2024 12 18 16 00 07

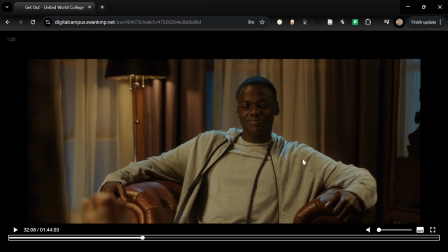0:01 Get Out is a 2017 American psychological horror film directed by Jordan Peele that explores the racially motivated anxiety of the African American population in modern day society. The extract from 32 minutes to 37 minutes represents how
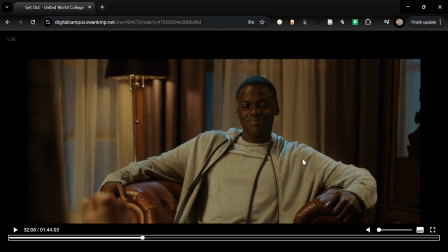0:19 historical systematic oppression of African Americans continues to steadily suppress their voices in today's society, even in the absence of physical violence. This is done through a progressively wicked narrative structure, the symbol of Missy's teacup, based on scene from the stuck in place,
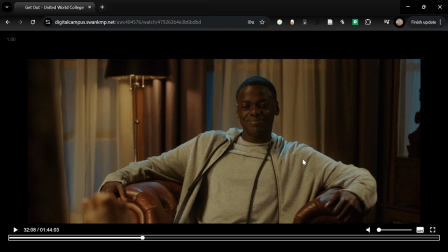0:37 and the interplay between diegetic and non-diegetic sounds. So, at the start of the extract, Missy and Chris were seen exchanging casual remarks about the subject of hypnotism.
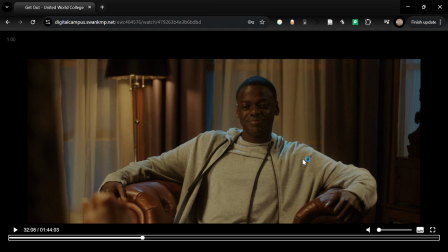0:52 However, the conversation takes on a more serious tone as Missy begins to progressively ask Chris more and more personal questions um, regarding his life, such as, how did your mother die? The sudden tone shift from a friendly conversation to a one-sided
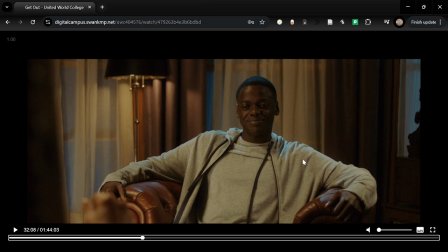1:07 inquisition resembles an interrogation where Missy is forcing information out of Chris. The first instance where Chris's voice is suppressed is when Chris shyly rebels against Missy's uh,
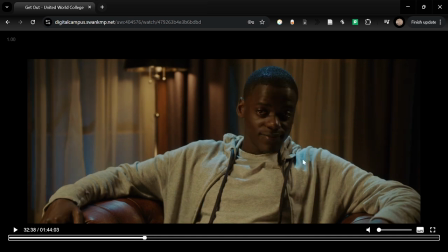1:21 request about his mother's death. So here he says, I don't want to think about that. And despite Chris's plea to drop the subject, Missy refuses
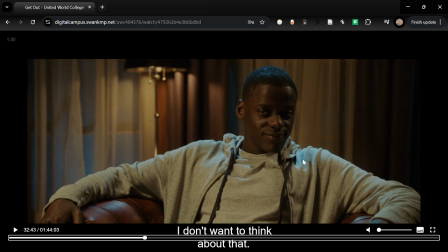1:36 to acknowledge Chris's deteriorating emotional state and softly stares into Chris's eyes.
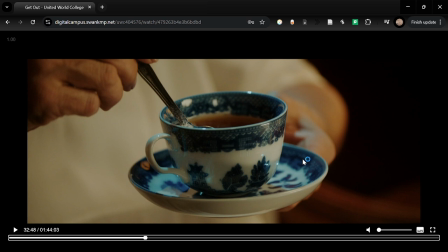1:42 Um, and Missy's friendly yet unsettling refusal to respect Chris's request to halt the conversation demonstrates how the voices of African Americans are still suppressed without the use of any physical violence. So, following Macy's persistent command for Chris to relive that dreadful day, the camera cuts to the teacup right here.
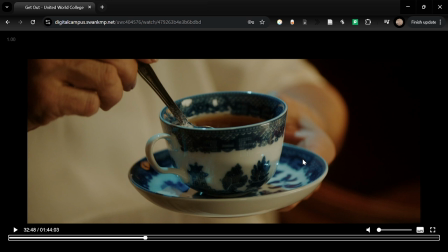2:02 The teacup is a symbol of wealth and power. Wealth, as in the teacup is made of porcelain, and power, as the scraping of the spoon with the teacup overrides the silence of the room, which represents Missy's radiating um no, which represents Missy's radiating
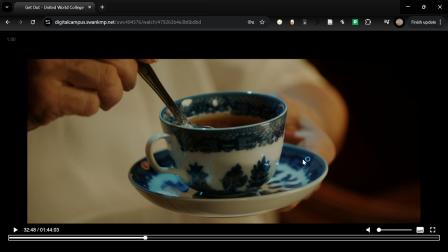2:21 aura. The combination of wealth and power that takes the form of the continuous diegetic sound of the spoon scraping the teacup suppresses Chris's protest and forces Chris to subconsciously comply with Missy's depraved commands in her attempt
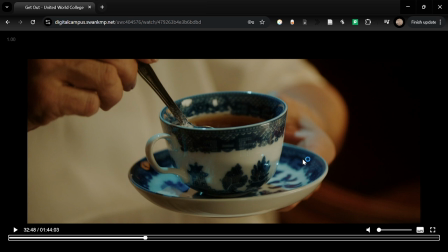2:39 of trapping Chris in the past on an emotional level. Yeah.
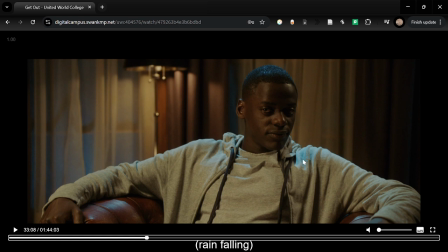2:46 So, as Chris gives in to the demands of Missy, he's forced to relive the traumatizing memory of the day his mother died.
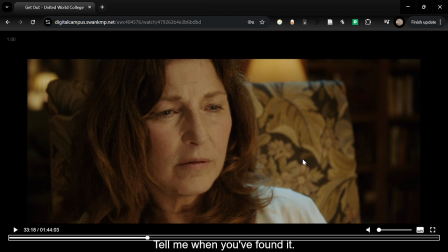2:52 And within the movie, the whereabouts of Chris's father is not known, and Chris's mother is implied to have died in a hit or run. These circumstances are widely present in ghetto areas that exist as a result of the historical systematic oppression of African Americans,
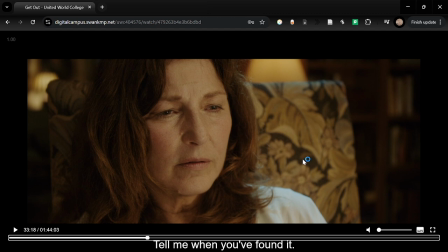3:06 and therefore Chris's unfortunate upbringing, the young Chris at the time is forced to take on the responsibility of looking for his mother when she did not come home safely.
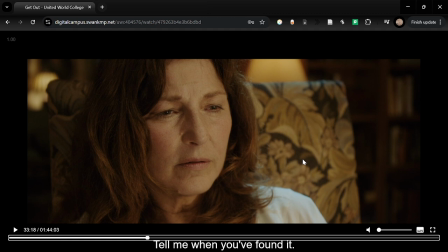3:24 This allows Missy to guilt trip Chris for not looking for his mother, despite Chris being no more than a kid. So therefore, although Chris currently lives in a well-decorated and secure apartment, as shown in the beginning of the movie,
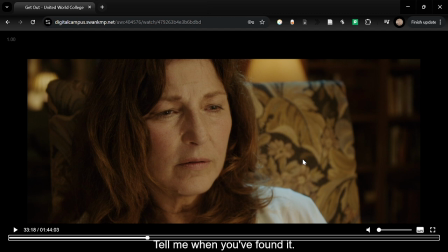3:38 his past, which is tainted by these historical system, which is tainted by historical systematic oppression, still haunts him to the present day, which serves as a hidden blade of guilt that can be turned upon him to dehumanize him and ultimately silence his voice.
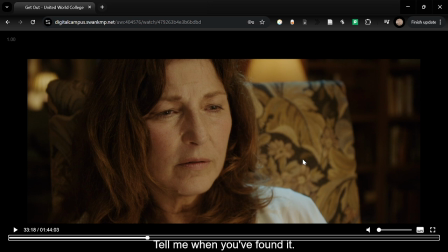3:55 So, with an increasingly heavy heart and at a loss for words, Chris's voice is completely extinguished as his body enters the sunken place at Missy's command despite his desperate pleas.
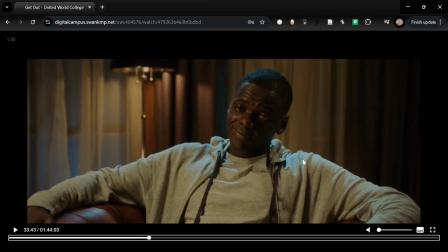4:10 So here
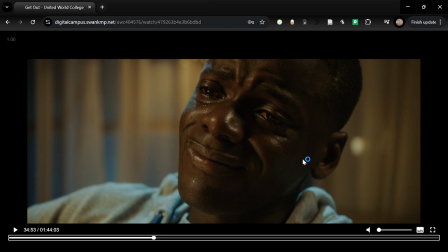4:14 she's guilt tripping Chris, and then she commands Chris to sink into the floor,
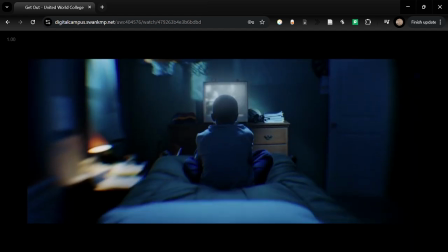4:20 and here he sinks right here.
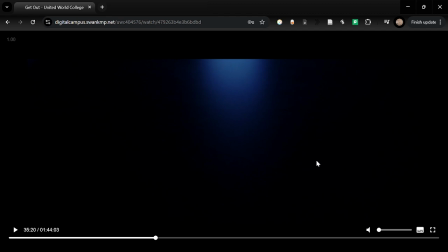4:25 So at 35 31, which is right now, this mise en scene explores the mental entrapment that the African Americans still face in today's society.
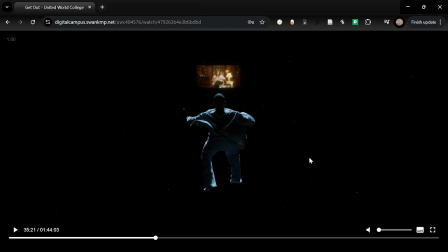4:39 This form of non-physical oppression is presented in this scene through the narrowing perspective towards Missy at the focal point of the scene. And then we also have the body positions and the surroundings of Missy and Chris, and the lighting that barely illuminates the floating body of Chris. So within this scene,
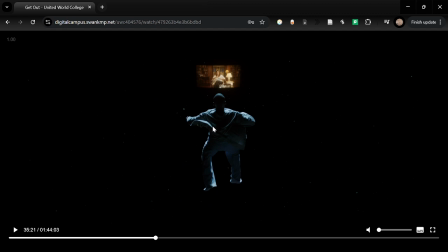5:00 the gradually falling body of Chris is positioned in a way that um, places Missy as the focal point. This perspective highlights Missy's presence, which subtly portrays her as a superior being that dictates the fate of Chris,
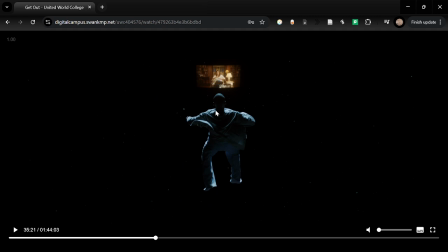5:17 and which Chris here is a synecdoche of African American. Moreover, the contrasting surroundings and body positions of Missy and Chris also highlights the drastic difference within the power dynamic between them.
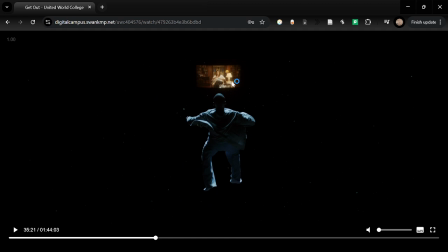5:34 So here, Missy is sitting in a comfortable cross-legged position while leaning back in her chair within a warmly lit, luxurious living room. However, Chris here is suspended in midair with his arms and legs all spread out helplessly with nothing but darkness surrounding him.
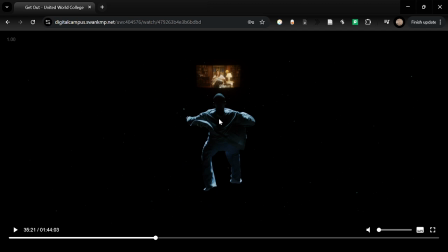5:51 These extreme differences between Missy and Chris further suggest the helplessness of the the the African American population as they are robbed of their voice and left in a perpetual state of helpless struggle.
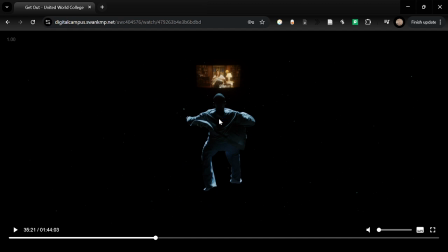6:09 So lastly, the cold beam of light that barely illuminates the Chris is projected from the position of Missy, as you see here, and this is the sole source of light that shines on Chris within the void around. So therefore, this light is metaphorical to Chris's hope of somewhat um,
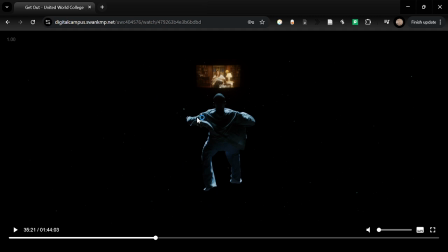6:31 of no, I can't say that word. Wait a sec. Um, so this light is metaphorical to Chris's hope of escaping the sunken place, and the direction of the light being shown from Missy to Chris implies that the only way for Chris to escape the sunken place is if Missy wills it.
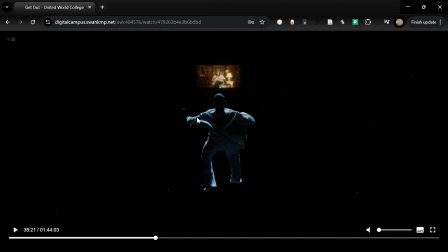6:51 And additionally, the light only partly illuminates Chris, which degrades Chris down to a silhouette. That subtle dehumanization of Chris further conveys the notion that the African Americans are still being suppressed in today's society. Now, the non-diegetic
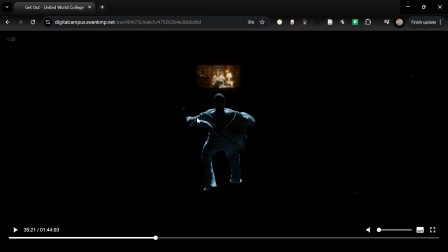7:15 the eerie ambience between 36, 35. So we can skip here from 36,
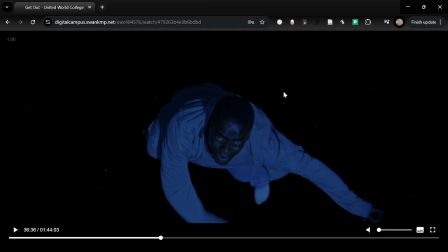7:25 yeah, 36, 35 to through 36, 39, as you can hear here.
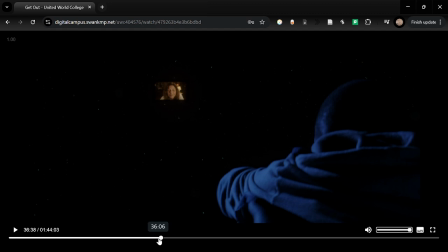7:32 Oh, I need to turn on the volume real quick. Let me turn it back to here.
Sunken place.
Yeah, starting from here.
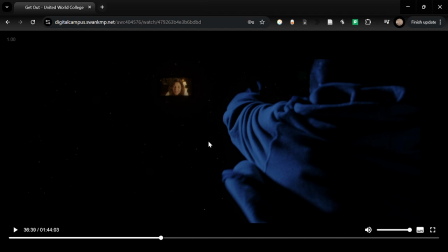7:48 So the sound here resembles the sound within deep waters, and this non-diegetic um eerie
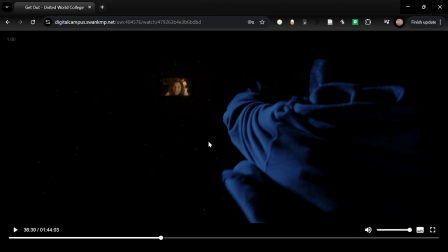8:03 um ambience in deep waters distorts and muffles the diegetic screams of Chris.